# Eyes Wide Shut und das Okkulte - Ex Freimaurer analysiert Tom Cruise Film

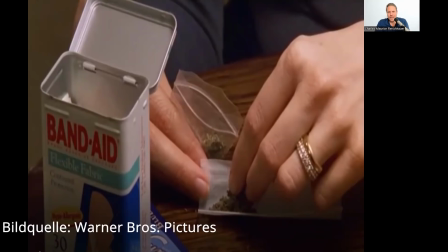Und versteckt ist das Gras in dieser Packung von Pflastern, das Gras als Seelenpflaster. Von der Symbolik spielt das rein. Sie benutzt also die Droge, den Rausch, als Seelenpflaster in der Ehe, angedeutet durch den Ehering.
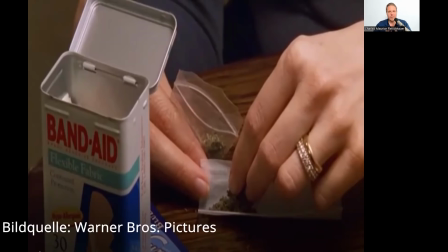Also ich finde es auch wieder total beeindruckend, diese Informations- und Symboldichte in einem kleinen Bild, in einer ganz kurzen Einstellung, aber es ist eigentlich ganz viel ausgesagt. Ja, das ist auch interessant.
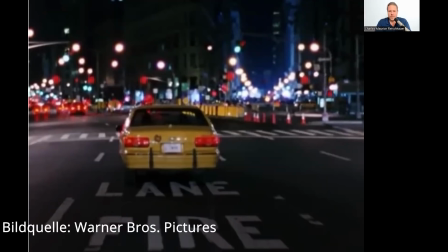Also als sie ihm dann, ich springe so ein bisschen hin und her, ihr müsst mir das verzeihen, ich setze voraus, dass ihr den Film alle kennt. Wenn nicht, wie gesagt, schaut ihn euch vielleicht zuerst einmal an, bevor ihr meine Sendung schaut und vielleicht danach noch ein zweites Mal. Nachdem Alice Bill also eröffnet hat,
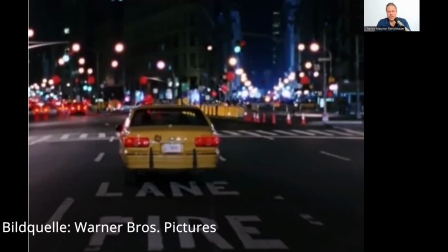dass sie diese Fremdgehfantasien hat und er sichtlich geschockt ist, klingelt das Telefon und er wird zu einem Patienten gerufen, der verstorben ist und da fährt er jetzt mit dem Taxi hin und dann gibt es diese Einstellung, dass das Taxi auf dieser mittleren Spur fährt, die diesen Namen hat, Lane Fire.
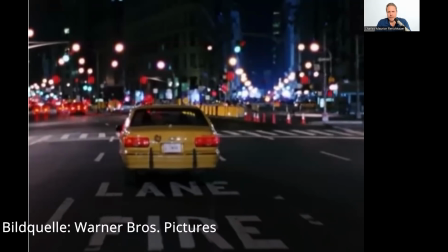Und die sogenannte Fire Lane, das ist in amerikanischen Städten so, ist das, was wir eine Rettungsgasse nennen. Das ist ein Fahrstreifen, der reserviert ist eigentlich für die Feuerwehr oder Krankenwagen für Notfälle. Und das ist nachvollziehbar, dass er jetzt als Arzt praktisch,
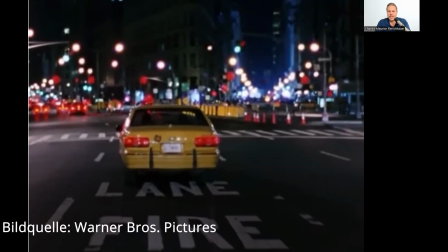der zu einem Patienten fährt, diese Fire Lane benutzt oder vom Taxifahrer benutzen lässt. Es ist aber so ein bisschen merkwürdig, weil der Patient ja verstorben ist und er das auch weiß. ihm wurde ja mitgeteilt,
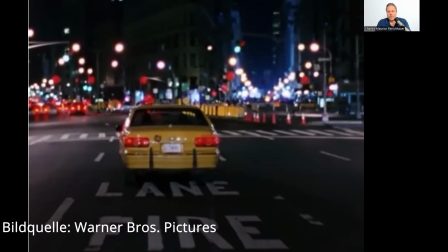er sowieso ist gestorben und vielleicht ist der Notfall symbolisch betrachtet, der ihn dazu veranlasst, jetzt auf der Firelane fahren zu dürfen, eigentlich dieser Notfall seiner Ehe,
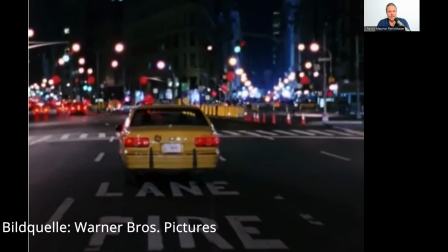das was zwischenmenschlich zwischen ihm und seiner Frau passiert ist und diese besondere Lage, in die er jetzt gerät.
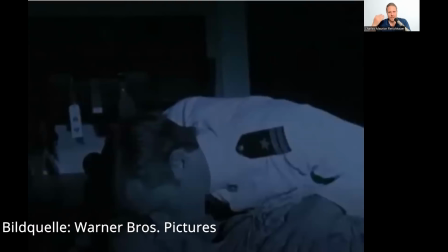und hier sehen wir jetzt noch mal diese sequenz das ist so bei ihm sind das so seine fantasien von bill wie jetzt also seine frau mit diesem marine offizier betrügt und das ist auch eine ganz komische geschichte ich hatte ja schon zum einen gesagt das erinnert an l ron hubbard hier sehen wir
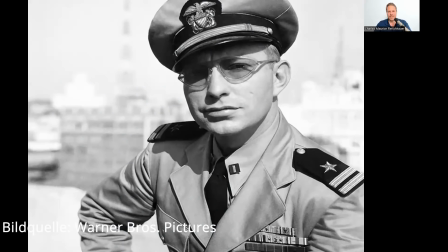dann jetzt noch mal l ron hubbard in jüngeren jahren als marine offizier also Kubrick hat das so arrangiert, dass er da auch damit spielt, was auch im Privatleben seiner Schauspieler stattfand.
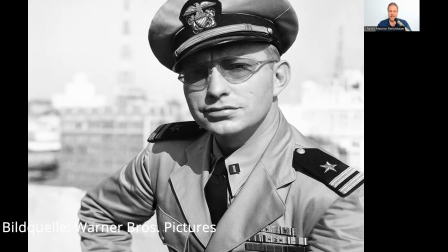Ich meine, Nicole Kidman ist ja die Ehefrau von Tom Cruise gewesen und L. Ron Hubbard als der Gründer von Scientology spielt ja auch eine Rolle im Leben von Tom Cruise und das vermischt er jetzt so. Und Kubrick ist in seinem Perfektionismus, seinem Fanatismus so gegangen,
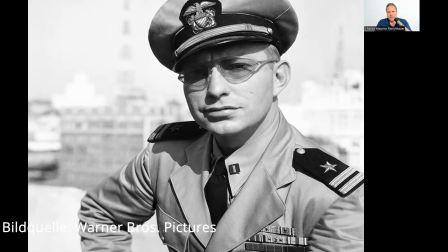dass er beim Dreh, also der Dreh dieses Films dauerte auch relativ lange, das so gemacht hat, dass Tom Cruise und Nicole Kidman sich für mehrere Wochen nicht sehen durften. Die durften sich nicht sehen und in dieser Zeit musste sie diese Liebesszenen mit diesem Darsteller,
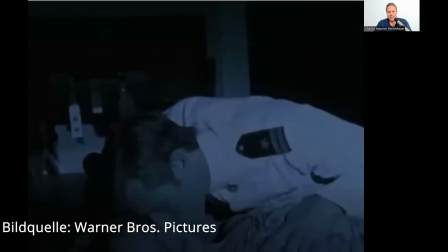ja ich mache es nochmal zurück, mit dem hier, der jetzt diesen Marineoffizier spielt, unendlich oft proben. Also es sind nur ein paar Sekunden im Film, wo die so rummachen, aber Nicole Kidman musste das wochenlang praktisch mit dem einüben und immer wieder sich da so regeln,
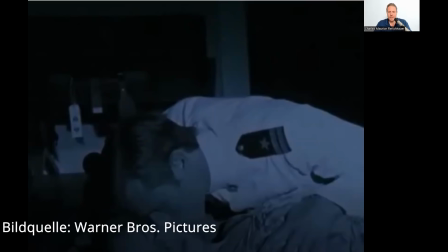damit die Szene total realistisch ist. Und nachdem die dann abgedreht war und Kubrick dann endlich zufrieden war, dann hat er auch Cruise und Kidman zu sich zitiert, während des Drehs, also irgendwie so Backstage.
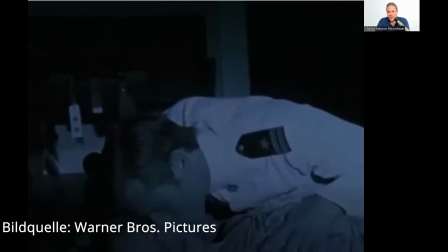Und sie musste ihm dann vor Kubrick detailliert von diesen Szenen, die sie da eingeübt hat, berichten, nachdem die sich wochenlang nicht sehen durften. Also der Kubrick hat mit seinen Schauspielern richtige Psychospiele gespielt, wenn man es genau nimmt.
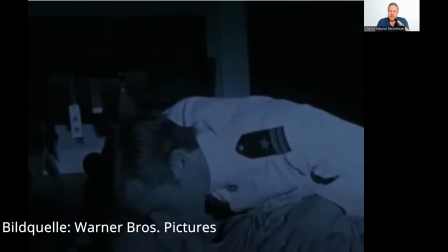Alles, damit sein Film eine ganz besondere Atmosphäre hat, ein ganz besonderes Knistern, eine ganz besondere Intensität, die vielleicht so nicht möglich gewesen wäre. Ich meine, da bin ich selber zu unerfahren, was jetzt wirklich Schauspiel angeht oder Regie,
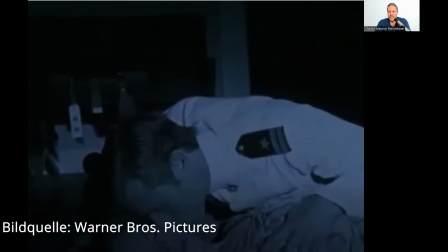wie weit man da jetzt wirklich gehen muss, damit Szenen authentisch sind. Aber das ist insofern alles irgendwie so ein bisschen prickelnd und interessant, weil er lässt ein echtes Ehepaar ein Ehepaar spielen, wo es um diese ganzen Fremdgehgeschichten geht.
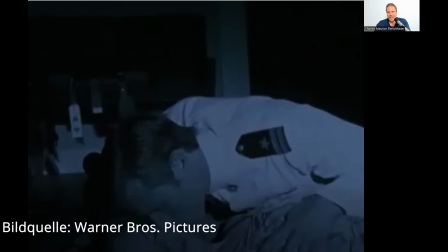Wie gut das jetzt der Ehe von Tom Cruise und Nicole Kidman dann wirklich getan hat, dass sie diesen Film gedreht haben, möchte ich mal mit großen, großen Fragezeichen versehen.
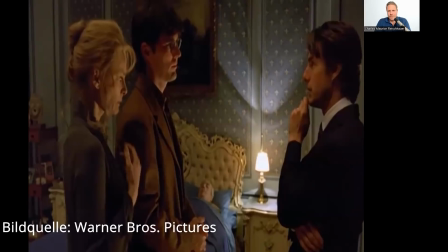Hier sehen wir auch wieder so eine dieser unheimlich genialen Bildkompositionen, mit denen Kubrick unser Auge verwöhnt. Bill ist jetzt also bei dem verstorbenen Patienten von sich angekommen,
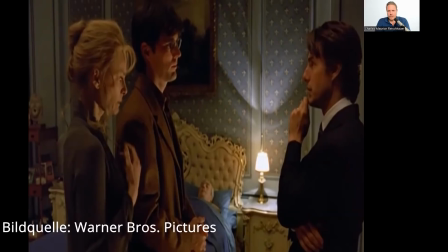der liegt da tot in seinem Bett und dessen Tochter ist anwesend und der junge Mann neben der Tochter, das ist ihr verlobter Carl, der ist am Anfang aber noch nicht dabei.
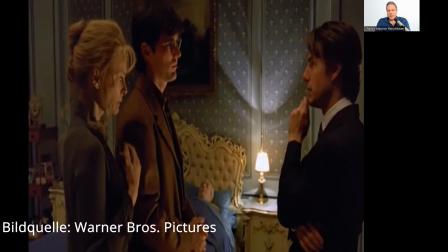Zu Anfang ist Bill allein mit der Tochter und das ist ganz spannend, weil sie ihm dann, so grotesk das auch sein mag, praktisch neben ihrem toten Vater eröffnet, dass sie unsterblich in Bill verliebt ist.
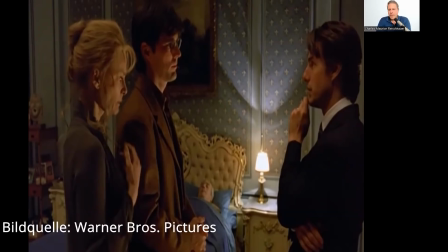und das ist insofern interessant zum einen sie gesteht ihm diese Liebe nach dem Tod des Vaters auch hier wieder diese Anspielung an die ganzen Themen der Psychoanalyse nachdem jetzt also ihr vielleicht ja strenger Vater gestorben ist oder der Vater als Autorität
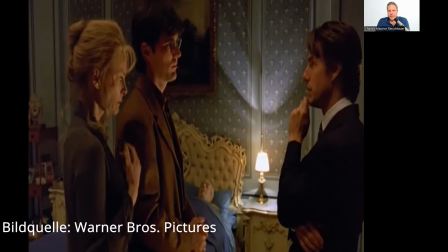da ist sie dann in der Lage diese Liebe zu gestehen sie hat aber einen Verlobten und das ist jetzt auch wieder so interessant Weil Bill hat ja praktisch unmittelbar, bevor er jetzt zu dem verstorbenen Patienten gefahren ist, von seiner Frau erfahren, dass sie diese Fremdgehfantasien hat.
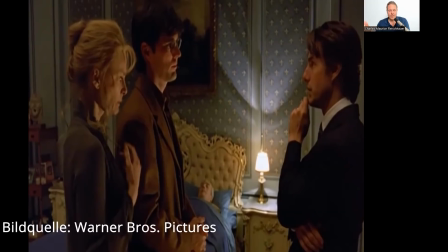Nun kommt er hierher, wo ein verstorbener Patient ist und dessen Tochter, die vergeben ist, eröffnet ihm, dass sie solche Fantasien hat, in der er aber praktisch das Objekt der Begierde ist. Es ist die selbe Situation, nur mit vertauschten Rollen. Das ist so typisch für diesen Film.
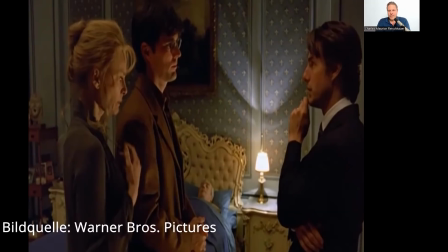Es werden Szenerien und Bilder aufgebaut, wo jetzt ein und dasselbe Geschehen aus verschiedenen Perspektiven beleuchtet wird. Und es kommt dann kurz nachdem sie ihm also so ihre Liebe gesteht, kommt dann auch ihr Verlobter Karl,
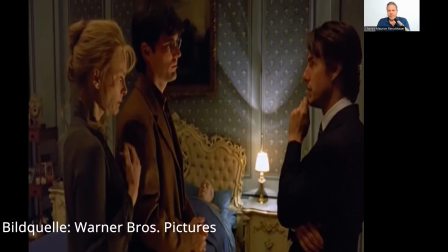der natürlich von all dem nichts weiß und Bill bleibt in dieser professionellen Rolle des Arztes. Und ihr seht hinter ihr in diesem Bild ganz links außen, ganz klein, eine Maske. Und das ist so eine altgriechische Theatermaske.
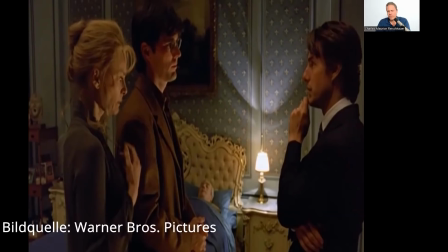Es ist sehr interessant, dass da sowas steht, weil die Maskensymbolik noch eine große Rolle in dem Film spielen wird und Masken doch auch immer wieder vorkommen. Und das Besondere ist jetzt auch, dass Bill und dieser verlobte Karl, die ja beide eigentlich in derselben Situation stehen,
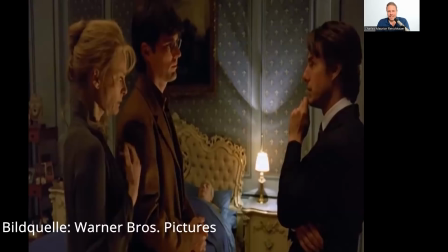also beide haben eine Partnerin, die sich eigentlich Sex mit einem anderen wünscht, die verbindet so einiges und Kubrick hat das so arrangiert, als wären die wie so Zwillinge in einem gewissen Sinn. Das geht so weit, dass der Darsteller, der diesen Karl spielt, am selben Tag Geburtstag hat wie Tom Cruise.
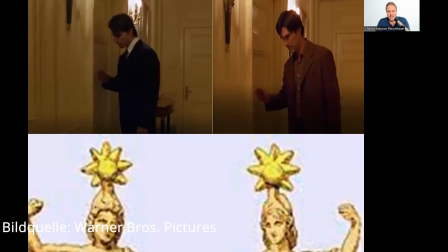Ob das jetzt Zufall war oder ob er den bewusst so ausgewählt hat, sei mal dahingestellt. Ich finde diese Szene auch spannend. Und unten habe ich mal als Zwilling aus der römischen Mythologie die Dioskuren eingeblendet. Und jetzt habe ich hier zwei Screenshots gemacht. Das eine zeigt Tom Cruise, also Bill Harford,
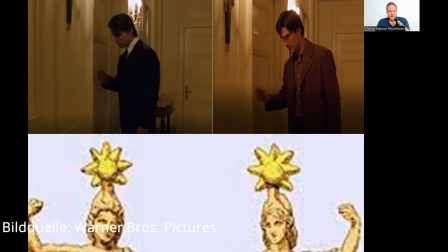wie er an der Tür, wo der Tote liegt und sich ja auch diese Tochter befindet, klopft. Und dann, kurze Zeit später, die Szene, wie Karl, der Verlobte, dort klopft. Und man sieht die ganze Körperhaltung, die Art, wie sie klopfen.